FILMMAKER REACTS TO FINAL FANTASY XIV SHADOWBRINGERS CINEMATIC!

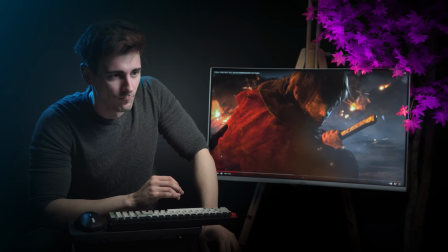(16:23)
is building so much tension again they
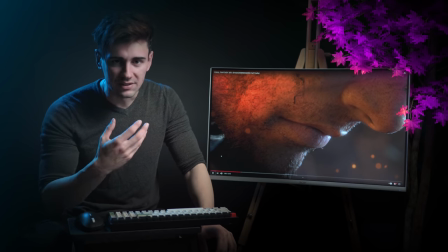(16:32)
show you a cool few things to like you know build up the tension even more so the show the characters in relation to
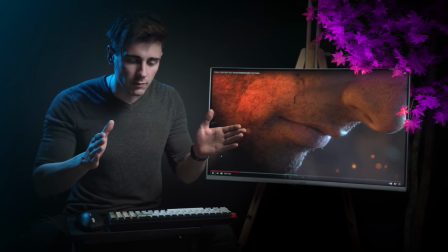(16:40)
each other that is our establishing shot in terms of like the characters and when they are in relation to each other then we
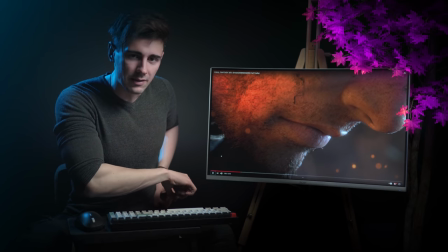(16:47)
cut to them sighting their weapons or grabbing the weapons then you cut
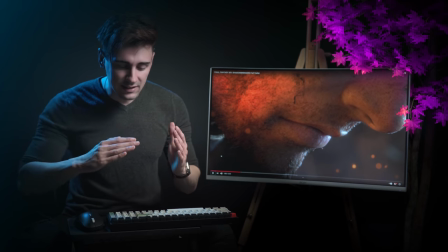(16:52)
to their eyes and their emotions and it just builds and builds and builds and as
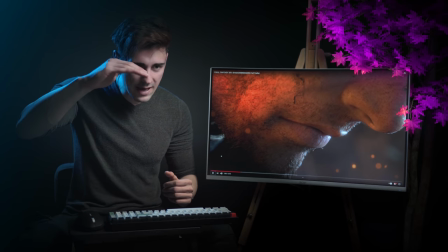(16:56)
well with the music it will reach a climax and then the action will happen but as that happens building the tension you really engage the viewer to be like it's coming it's coming it's coming and then boom you give it to them it's pretty sick
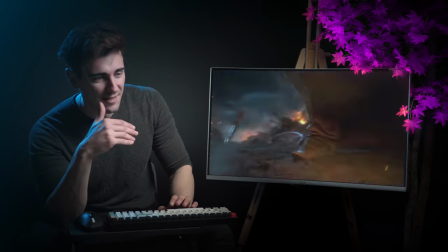(17:12)
another establishing shot from the far and then and the banner kind of like situates
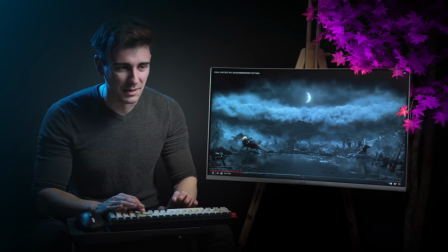(17:20)
Step by step.
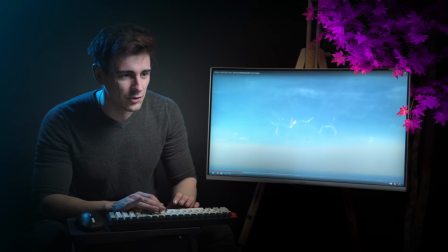(17:26)
We have the katana coming up. And we have an extreme zoom out with a schlaz that happens so quickly.
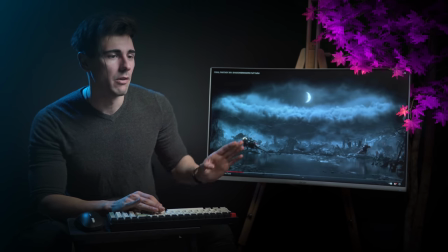(17:34)
And then the sky opens up as well. Now this is a painting. Like this is just sick.
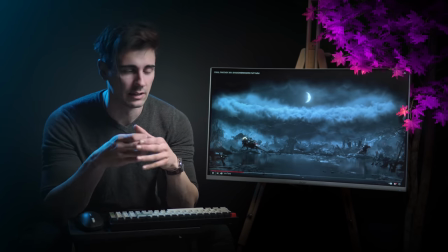(17:39)
And this is one of my favorite effects. Like as the sky kind of like when it's cloudy it pulsates out. That is just amazing. It reminds me of the Kingdom Hearts when Kingdom Hearts opens
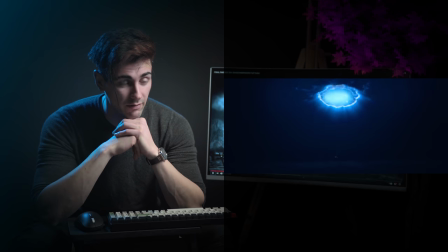(17:52)
up in my short VFX teaser how I summoned the energy,
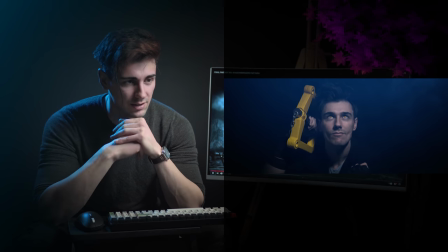(17:58)
put it up in the sky and then the Kingdom Hearts opened up. That kind of like...
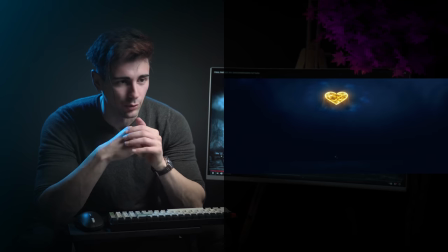(18:03)
It's just so cool man, I love this.
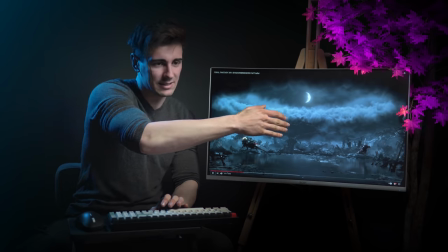(18:06)
I like, you know, the moon is in the center of the frame, then we have the axes that I'm always talking about guys and the rule of threads and its character in one of them.
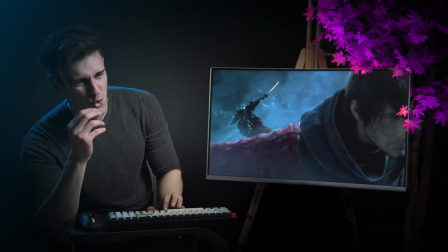(18:14)
It's just beautiful man.
for the one they called the warrior of light
now here we have a very big shift in tone and again it transitions us by the music and the sound not so the visuals because the visuals are kind of like in the same spot with the same kind of like drama of the eyes and stuff but with the music we now change tones and we shift to the next thing which is interesting as well because I know he's the warrior of light but at the end he becomes the warrior of darkness which is so sick man like come on guys but really cool and if you notice his colors here are more like bluish hue let's say like light and the other guy that's gonna come but at the end he has purple and purple is used across most mediums as a color to showcase the in-between kind of like for example in star wars mace windows uh he chose and he told george lucas to have his lightsaber purple but then in canon a purple lightsaber became a symbol of like that kind of like a user that is light but also taps to the dark side sometimes and so uh the color of purple is quite used in like a dark scenario or like for a dark character color that is also has good elements as well it's not completely red. You know what I mean? It transitions from red to purple and to that blue in between. And that is what it's meant to showcase as well. Like you have red, you have blue, and you have purple in the middle. And that middle is also a characteristic used by that color, which is pretty same.
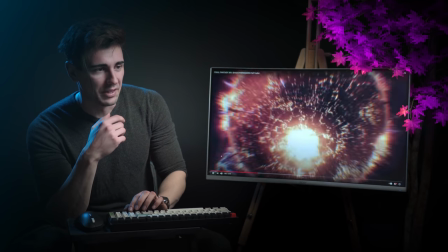(20:01)
So it starts up with him wandering and remembering all the back.